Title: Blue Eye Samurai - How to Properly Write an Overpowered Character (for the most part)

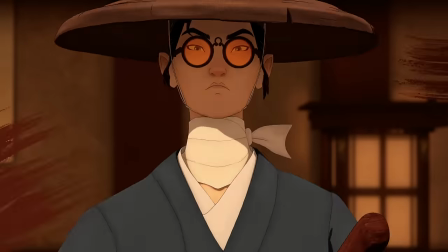However, that annoyance is counterbalanced by Principles 3 and 4, which Blue-Eyed Samurai clings to almost without exception.
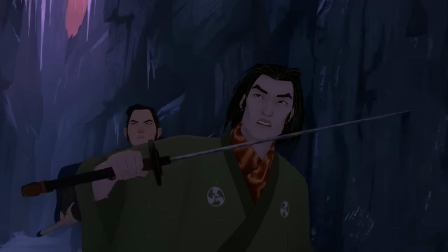The third principle is this. Displays of power by our OP protagonist must be creative.
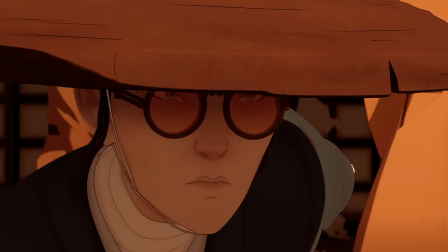Two types of creativity are relevant here. The design of the fight itself, and the heroine's personal ability to innovate.
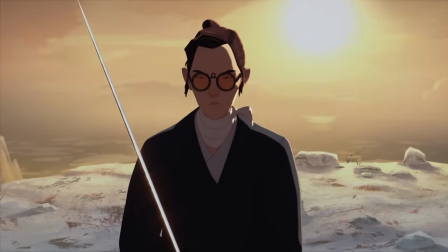We already touched a bit on Mizu's capacity to think on her feet when facing the Four Fangs,
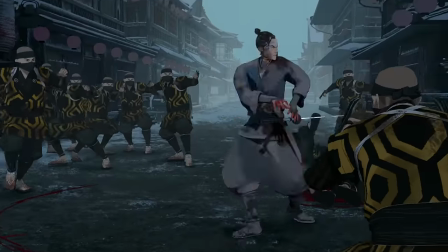and we see it again when she faces the Thousand Claws as she whips out her ankle and wrist weights to make her naginata.
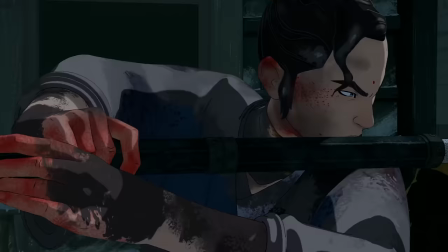Stuff like this, ideas that make you go seriously, who thinks of that, can greatly help make your overpowered character much more enjoyable to watch.
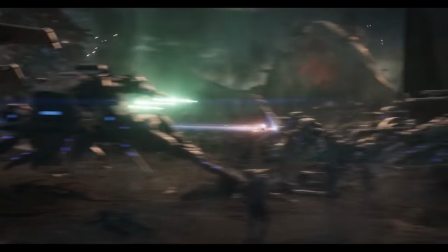Be inventive. Don't just have the titular characters smash through bad guys, add some flair.
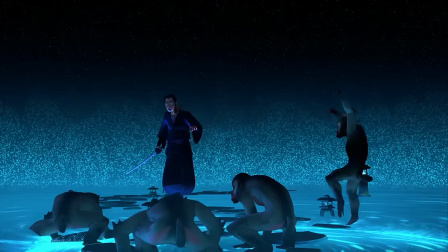And coming up with new ideas, crazy stunts, and impossible situations is one of the things that Blue-Eye Samurai does best.
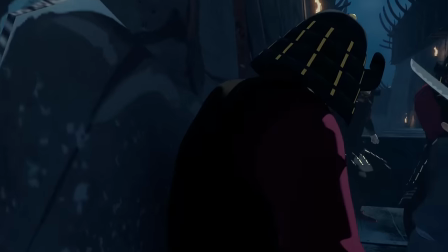Another such example of this creativity is her assault on Fowler's castle. While not perfect as I just described, this scene is undoubtedly creative in a variety of ways.
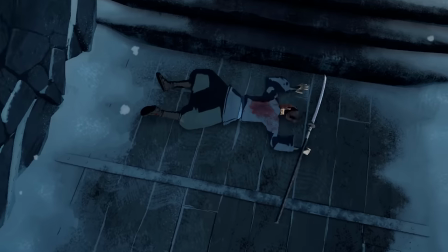When Mizu leaps over the first false floor and avoids the spikes, I thought to myself, well, why did they just put two of those in a row?
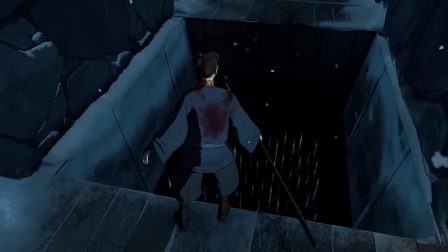That would have made this trap far more effective.
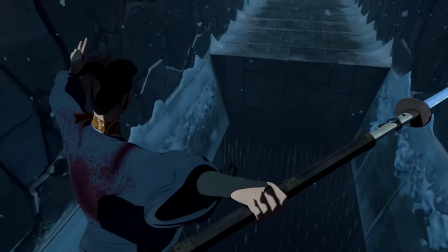And then lo and behold, on the next leap over a spike pit, a second trap opens up and forces Mizu to use her Naginata as a gymnast's high bar to avoid death by impalement.
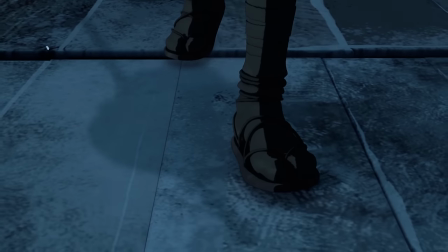Of course, I suppose you could say, well, why not just make the next section of lore open up, or the next Nindad Nauseam?
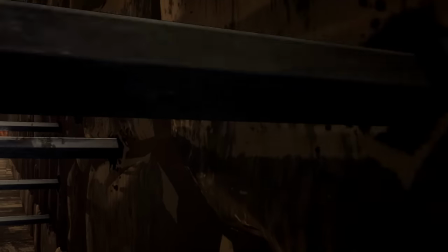The thing is, when your intent is to create entertaining, stylistic action sequences that will dazzle the audience with their flair,
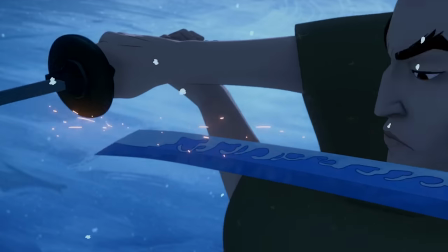their rapid pace, and the skill and ingenuity of the protagonist, you do have to suspend your sense of logical order to some extent.
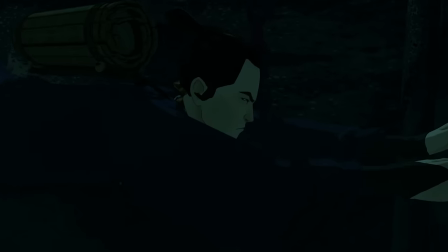There's a reason the genre is called fantasy. The purpose of the traps isn't really to prevent anyone from getting to Fowler.
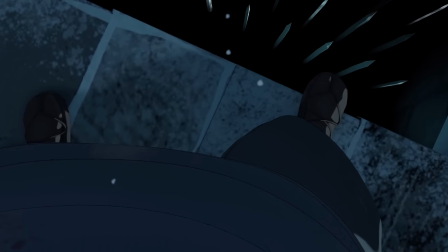If it was, they'd be far more absolute. entire floors that give way to lava, a thousand boulders drop down a narrow staircase.
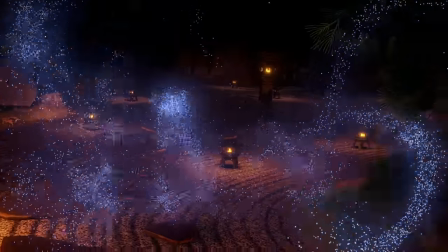You get the picture. Instead, their purpose in the story was to demonstrate Mizu's abilities in ways that are genuinely entertaining to watch.
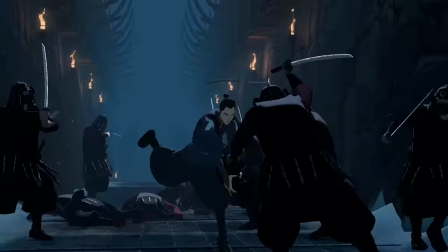If you're a nitpicker like me, you notice the flaws in their design, but if you also just want to enjoy yourself,
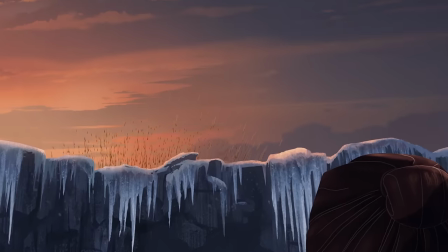you can admire the creativity of both the scene's design and of Mizu herself.
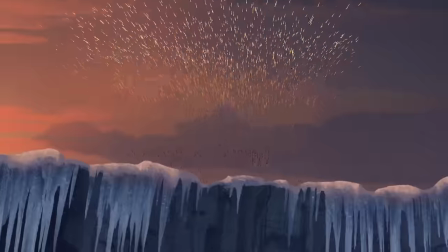It is possible to write scenes that are just meant to be fun without requiring the audience to flip the master off switch in their brains.
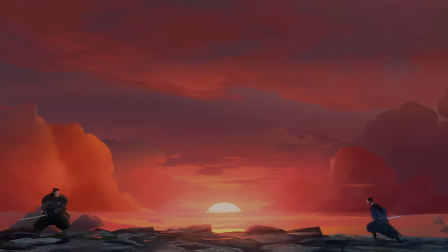Blue-Eye Samurai does that quite well, in no small part because it keeps surprising you.
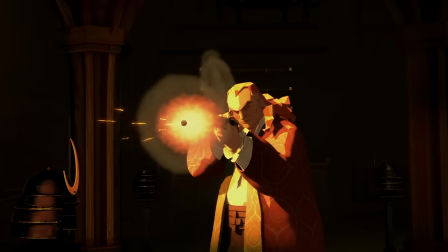For example, when Mizu finally reached Fowler's lair and he let loose with a bullet, I was sure she would split the round in half with her katana.
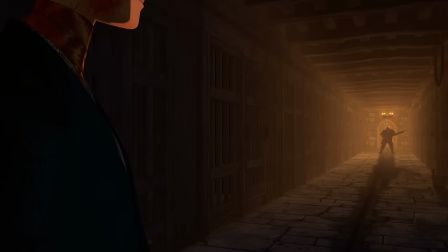I mean, come on, why wouldn't she?
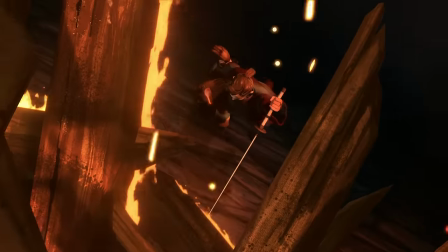We've seen Mizu conquer all sorts of impossible odds, and I have it on good authority that katanas are especially effective at deflecting bullets.
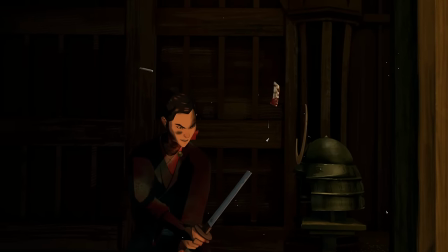But to my shock, Mizu's blade loses the battle and she ends up with a bottle of hot lead in her shoulder.
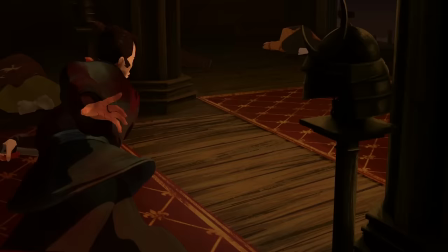And I don't know about you, but I enjoy being caught off guard like this. One of the worst things a story can be is predictable.
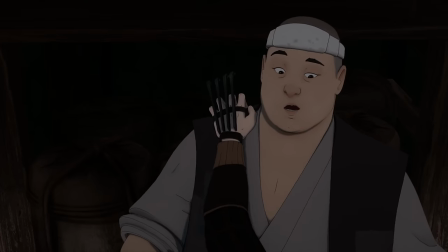Because if you're predictable, you're likely not nearly creative enough. Additionally, this moment also adds on to the second principle.
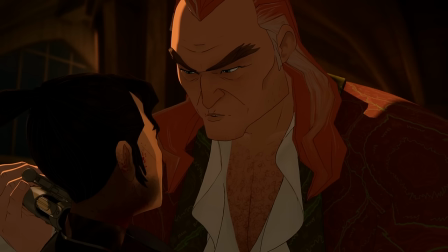Mizu's power is not all-conquering. It is possible for her to lose. That adds much-needed tension and drama to this scene and to the narrative as a whole. In doing so, the story brilliantly sets up Mizu's duel with Fowler in the season finale.
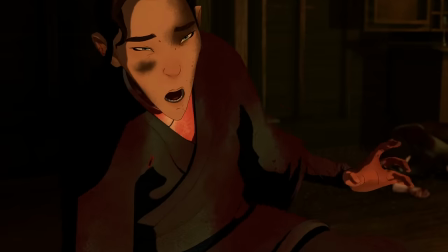We saw her, completely drained of energy and badly wounded, get smacked around by a well-rested fowler on his home turf,
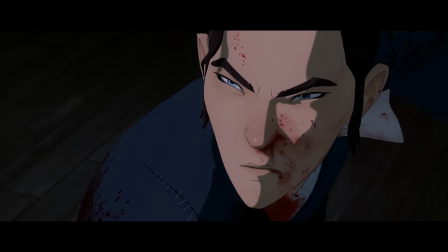but when they face off in the palace at Edo, the battle should be on much more even terms, and we should be in for quite the spectacle.
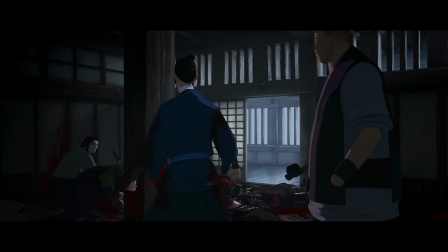Unfortunately, it somehow completely missed the mark. Man, that was a disappointing fight.
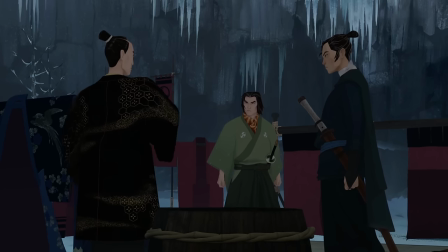I'm not sure what happened with this show's 8th episode. I really enjoyed the story up until that point, especially the fifth episode, which we'll get to in a bit,
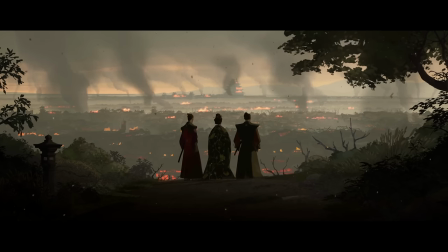but the conclusion of this first season just felt off, and the duel between Fowler and Mizu is no small part of that.
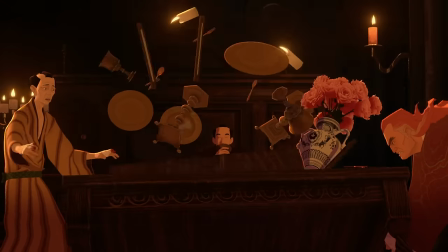Fowler had been built up as this master swordsman, possibly one to rival Mizu, and as I just mentioned, their earlier confrontation raised the stakes,
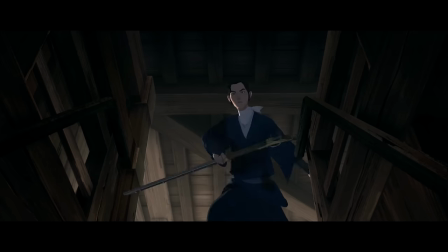making this second encounter extra personal, setting us up for a spectacular duel that simply never materialized.
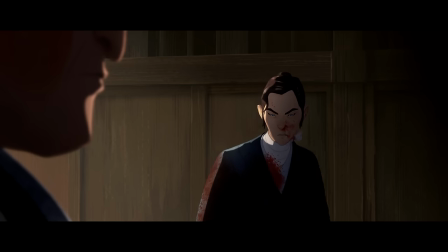I mean, yeah, they do in fact have a duel, but the flow and the tone of it is so different from what I'd come to expect from this show.